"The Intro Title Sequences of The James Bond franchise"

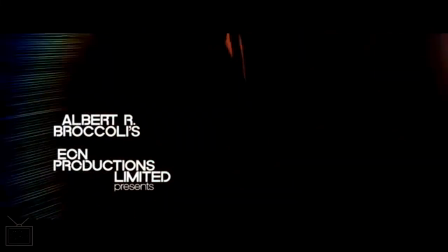(58:43)
Following up was Quantum of Solace, which, you know, overall is a a film is which overall as a film is less strong.
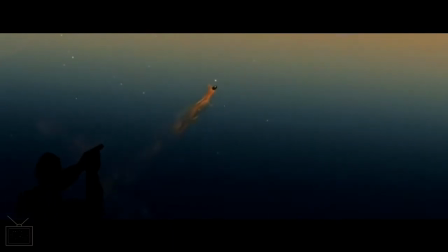(58:56)
With the intro sequence, I actually really like the theme song here,
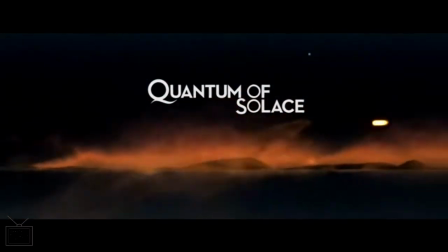(59:02)
although I know a lot of people don't like this effort from Jack White and Alicia Keys, but I do.
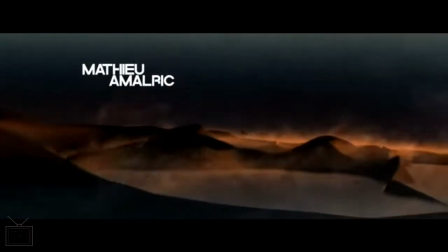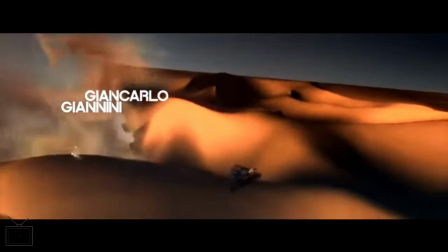(59:16)
And we're continuing the modern approach to the title sequences, where there's a lot of
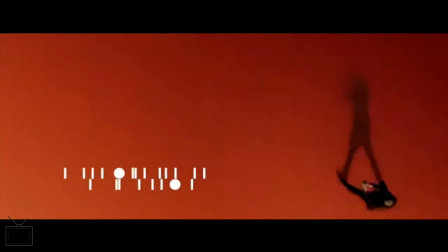(59:24)
connection into the film going on. So we've got the desert landscape, which of course plays a big part in the film,
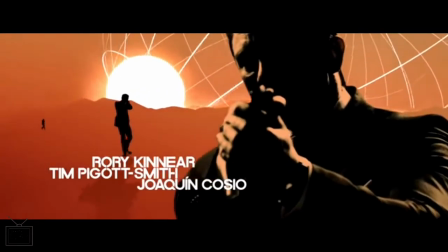(59:32)
and we've kind of reintroduced slight elements of the kind of naked models,
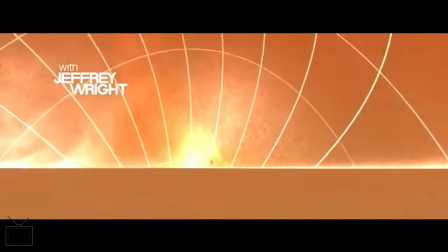(59:37)
here and there, but it's not too heavily used. And where we have got it, it is sort of connected in, to this desert imagery, so it's maintaining that thematic link.
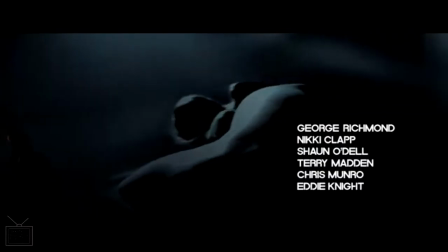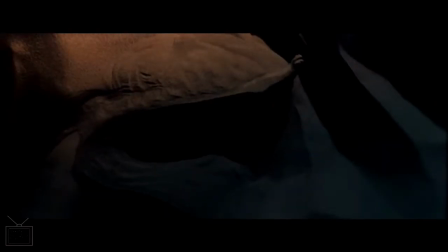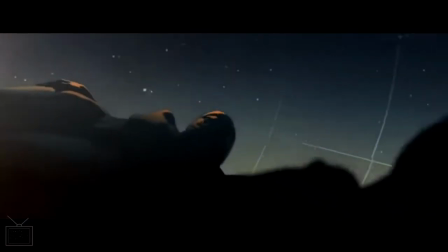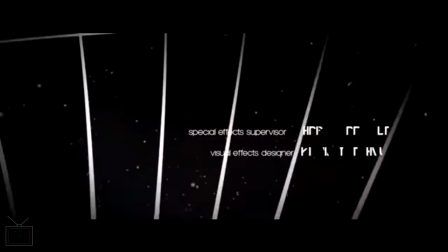Until we sort of get into the later parts of the sequence where it
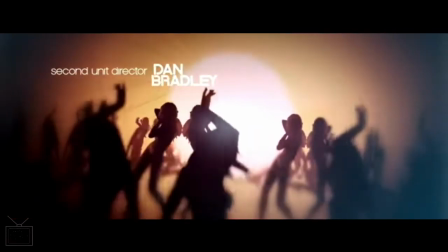(60:44)
sort of resembles an older James Bond sequence almost, to some elements.
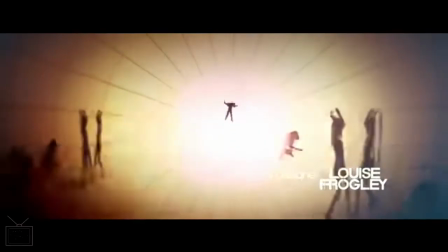I think the part that lets kind of the sequence down overall though is the kind of the feel of the ever shifting camera that's kind of
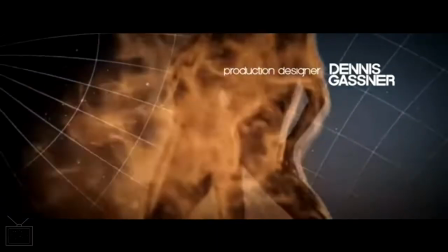(61:06)
seems to be zooming us around. It's almost a little bit nausea inducing.
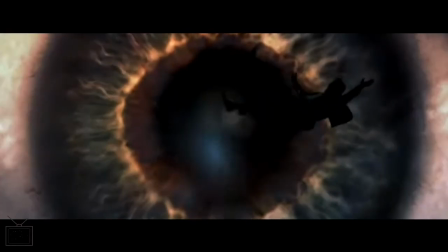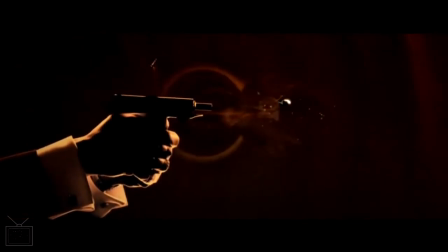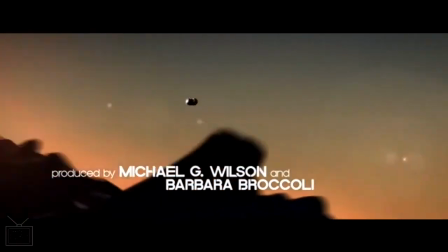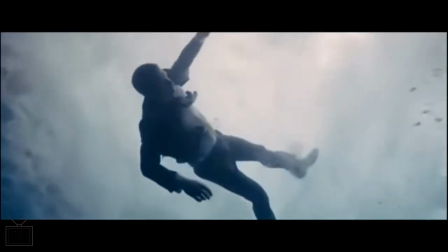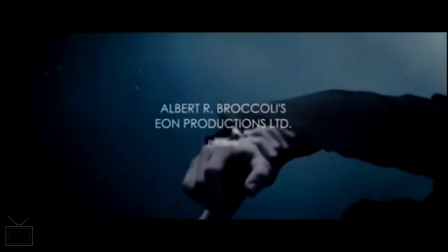(62:07)
Skyfall is an interesting one. It's a very kind of interpretive kind of sequence. It's kind of invoking this concept of
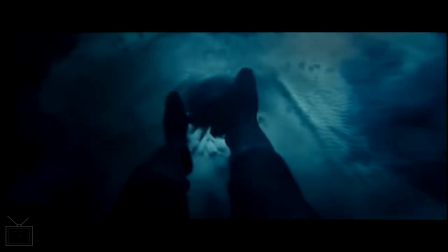(62:19)
James Bond is at a kind of an ending, and that he might not be what he used to be.
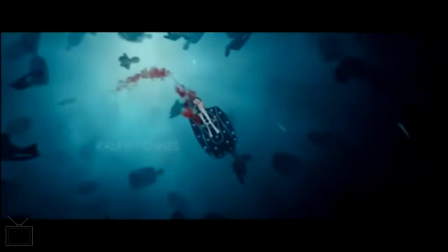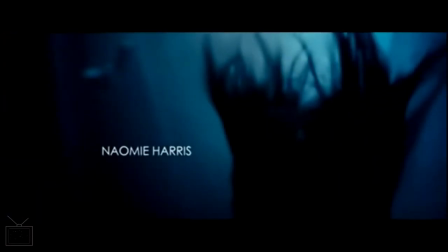(62:37)
The models have come back, but again it's not sort of too heavily used.
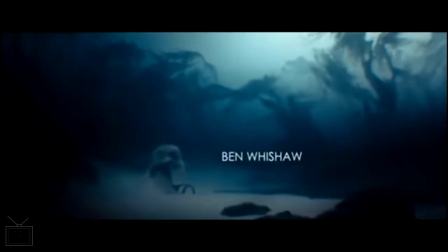(62:45)
We've got the kind of more kind of almost surrealist imagery,
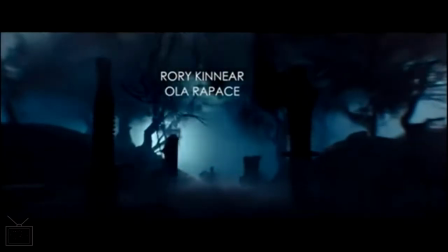(62:51)
as we transition from underwater through the graves.
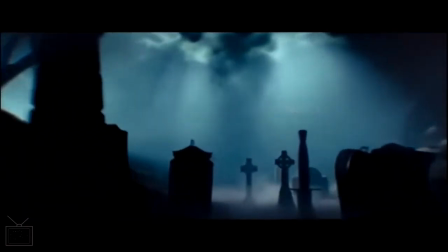(62:55)
The kind of burning red here, which evokes the ending of the film.
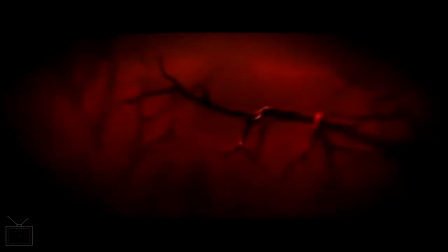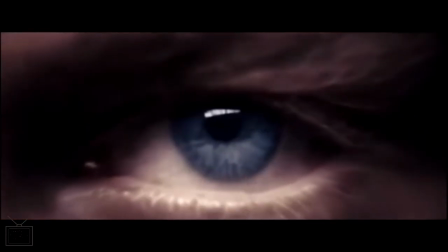(63:12)
And whereas Quantum of Solace's sort of camera movement was a bit disorientating, this is much stronger in that respect.
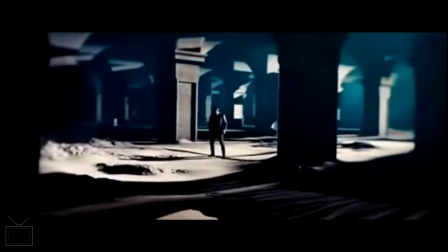(63:19)
It's like it's kind of taking us through a narrative moving forwards rather than just kind of spinning around all over the place.
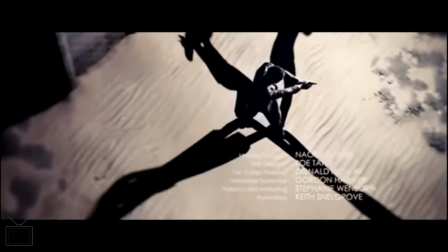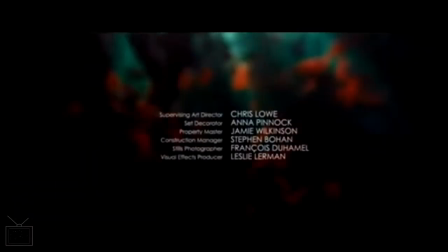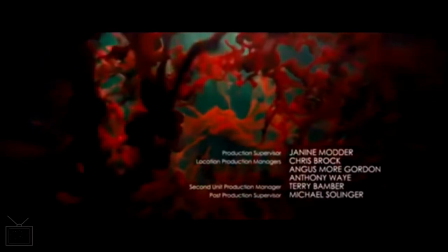(63:38)
And combined with Adele's title track, the whole sequence has a kind of haunting vibe to it.
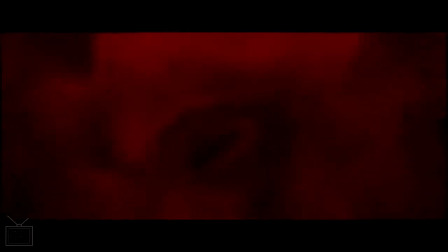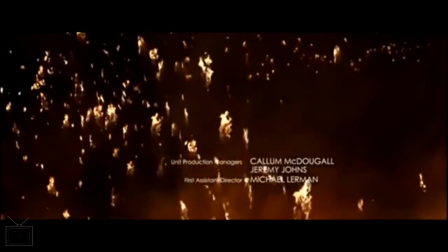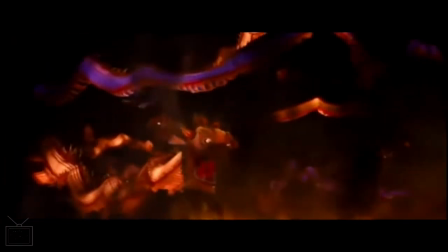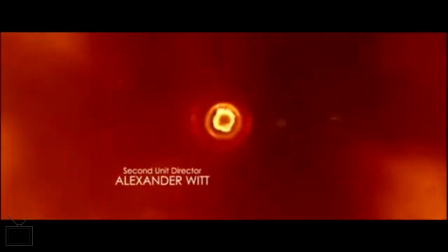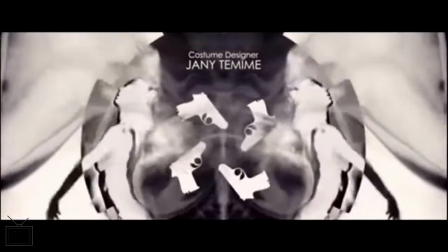(64:24)
though this section does remind me of the Red Hot Chili Peppers
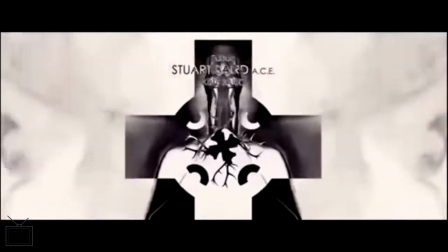(64:29)
music video that was also used that kaleidoscope effect.